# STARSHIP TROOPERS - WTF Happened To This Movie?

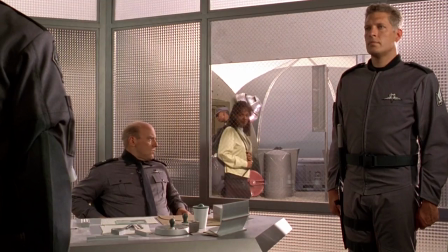(11:59)
The movie would also have appearances by future Breaking Bad actor Dean Norris, who was also in Verhoeven's Total Recall,
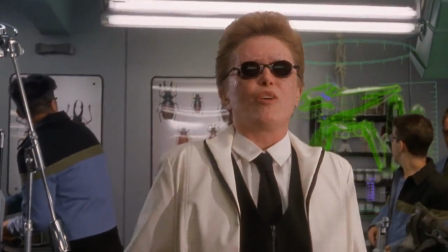(12:05)
Rue McClanahan of The Golden Girls as a blind instructor of alien biology, and even a cameo by producer John Davison,
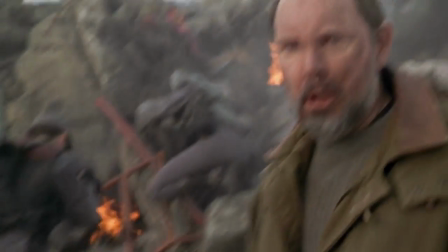(12:12)
who ended up with one of the movie's most memorable lines.
The only good bug is a dead bug.
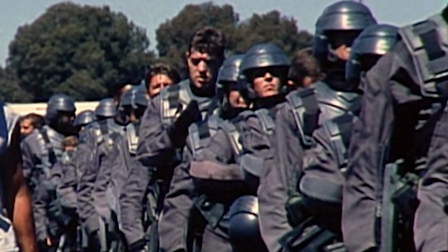(12:17)
To assist the actors in effectively portraying soldiers, they attended a boot camp led by retired Marine Captain Dale Dye,
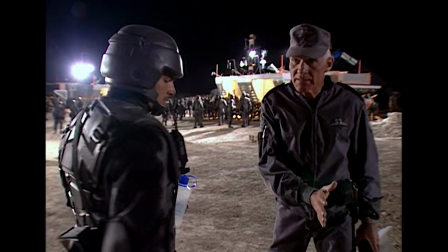(12:24)
who had performed similar duties on Oliver Stone's platoon before becoming a regular consultant on Hollywood military movies.
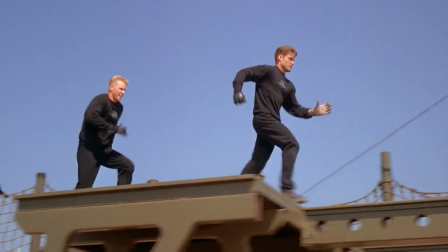(12:31)
Van Dean, Richards, Busey, Meyer, and Gilliam, along with a number of extras,
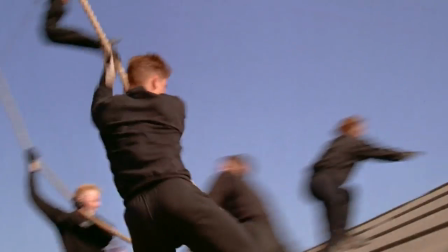(12:35)
endured 11 days of rigorous physical training and combat tactics to help convincingly play the bug-killing soldiers.
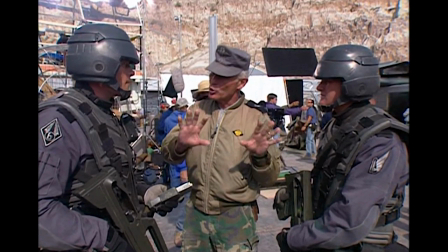(12:42)
Dye continued providing military instructions on the set, while the trained extras were given squads of their own to command.
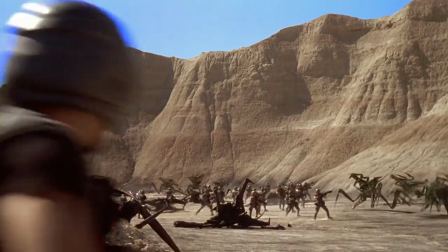(12:49)
That preparation would come in handy right from the start. Because of the groundbreaking complexity involved in bringing the armies of alien bugs to life,
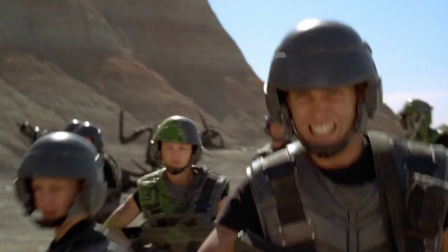(12:56)
it was necessary to shoot all those intense action sequences early in the process so Tippett and his team would have sufficient time to complete the effects in post-production.
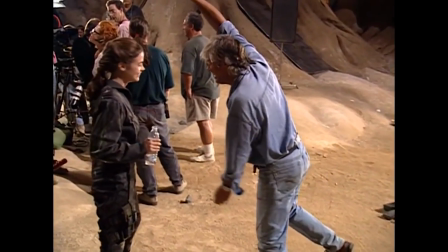(13:05)
During filming, Verhoeven used his exuberant pantomime to appropriately terrify actors without real giant bugs present.
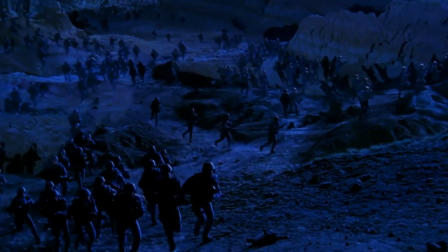(13:12)
An area of Wyoming, ominously called Hell's Half Acre, was the setting for alien worlds Klendathu and Planet P, where most of the ground action took place.
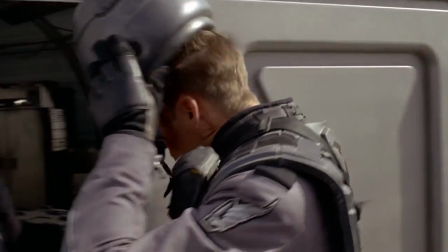(13:20)
On the initial grueling shoot over six weeks, the crew discovered that the location for Whiskey Outpost was infested with rattlesnakes,
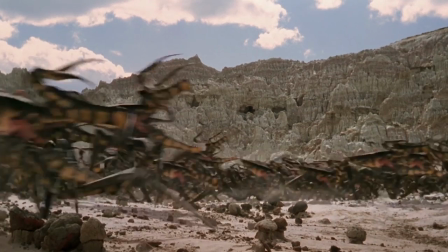(13:27)
and the entire area was continually battered with rain, snowstorms, and 80 mph winds.
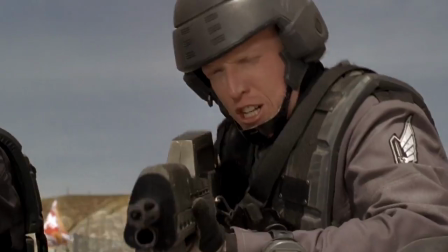(13:33)
Even without the presence of monstrous arachnids, it seemed as though the train itself was trying to murder everyone.
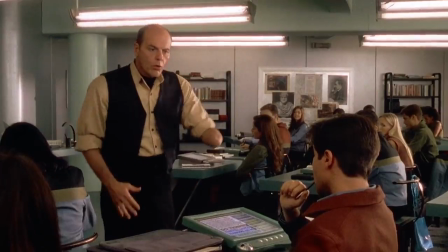(13:39)
Beyond the alien activity, many of the remaining scenes like the classrooms, training camp, and a jump ball arena were filmed on Sony's Culver City lot.
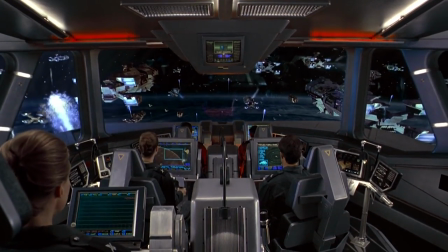(13:47)
The Bridge of the Roger Young was a 20 by 40 foot soundstage set, complete with various command stations along with functioning lights and modders.
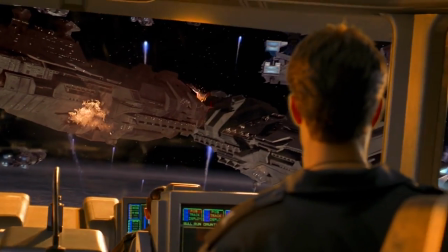(13:55)
To achieve proper lighting within the bridge during the disastrous deployment over Planet P,
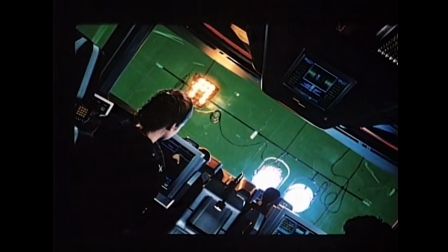(14:00)
they moved different colored lamps across a green screen to create what Verhoeven called an orchestra of lights, for the special effects team to match later.
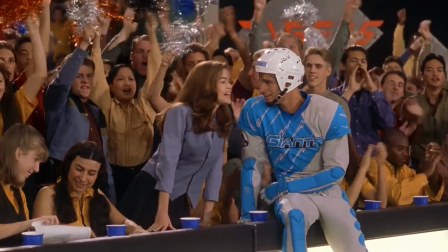(14:07)
Coming from a progressive country, Verhoeven was interested in showing the futuristic society's vision of citizen's equality with the movie's co-ed sports and military.
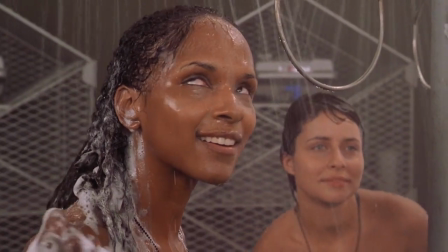(14:15)
This extended to the barracks and showers, for which he famously disrobed to make his actors feel more comfortable with their own nudity in the scene.
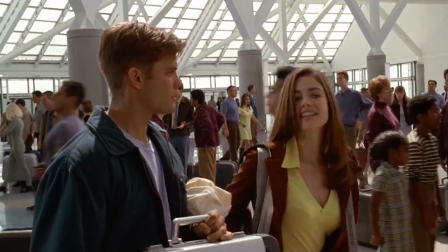(14:22)
Verhoeven also wanted to play with gender reversals, like Johnny joining the military because he's in love with Carmen, only for her to end up dumping him to focus on her career.
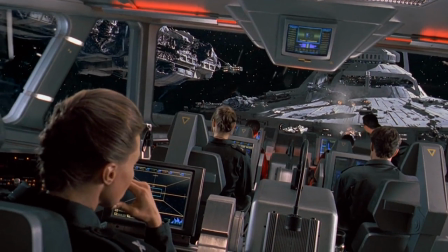(14:33)
Nearly six months after filming started, principal photography and second-unit shooting finished in October of 1996,
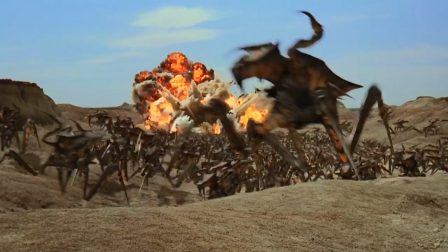(14:40)
surviving harsh weather, various illnesses, a bomb scare, and a car accident that claimed the lives of two crew members.
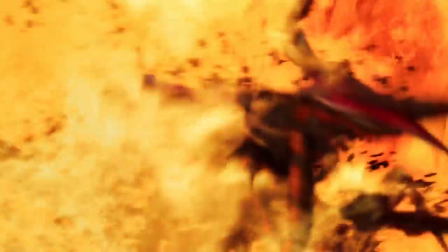(14:47)
And the complicated and lengthy post-production process continued. Unsurprisingly for an outer space war movie of such magnitude, Starship Troopers required an absurd amount of different special effects, or perhaps the most substantial contribution coming from Tippett's studio.
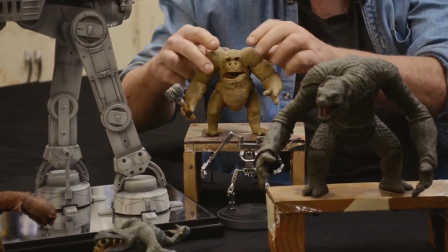(15:01)
A master of stop-motion animation, Tibbett had earned his reputation for movies like The Empire Strikes Back,
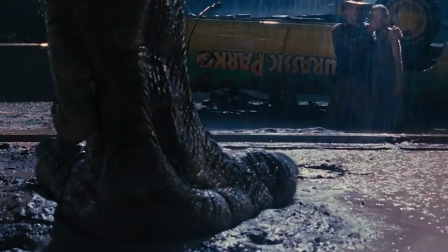(15:07)
Dragon Slayer, and Robocop, but it was his Oscar-winning work on Jurassic Park that proved crucial to Starship Troopers,
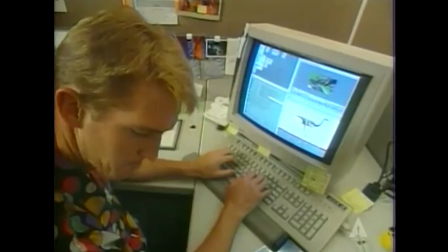(15:13)
specifically the digital input device that was developed for the dinosaurs, allowing animators to translate physical movements to a digital wireframe model.
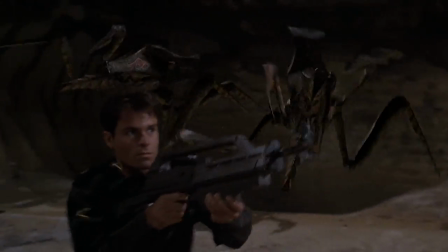(15:22)
That was instrumental for creating the bugs, along with dozens of staff members, hundreds of workstations, and countless computer cycles for rendering.
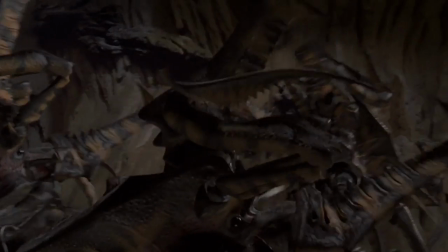(15:30)
Given the level of realism Tibbet achieved on Jurassic Park, it makes sense that the CG of Starship Troopers also holds up well, more than two decades later.
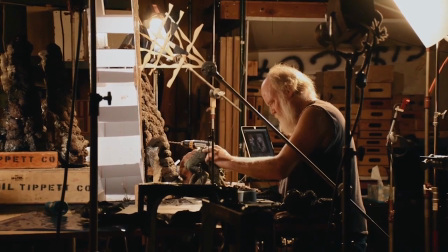(15:39)
As producer John Davison put it,
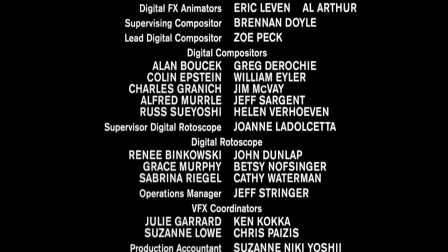(15:44)
There were plenty of others involved in the special effects.
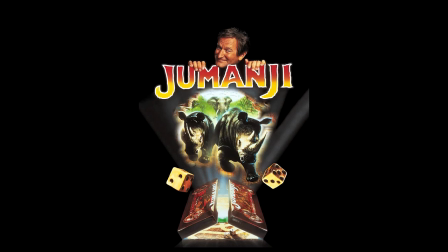(15:48)
Amalgamated Dynamics Inc., who had worked on Tremors and the original Jumanji, built the movie's full-scale creatures and puppets.
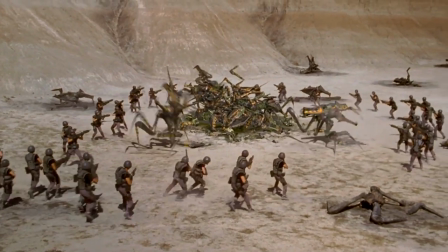(15:54)
This include working warrior bugs and their demolished carcasses, the Arkellian sand beetles like the one dissected by Johnny and Carmen,
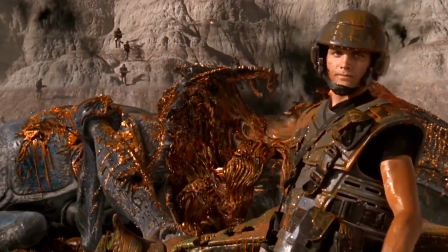(16:02)
a practical section of the massive tanker bug that gets obliterated by Rico, and an operable model of the grotesque brain bug.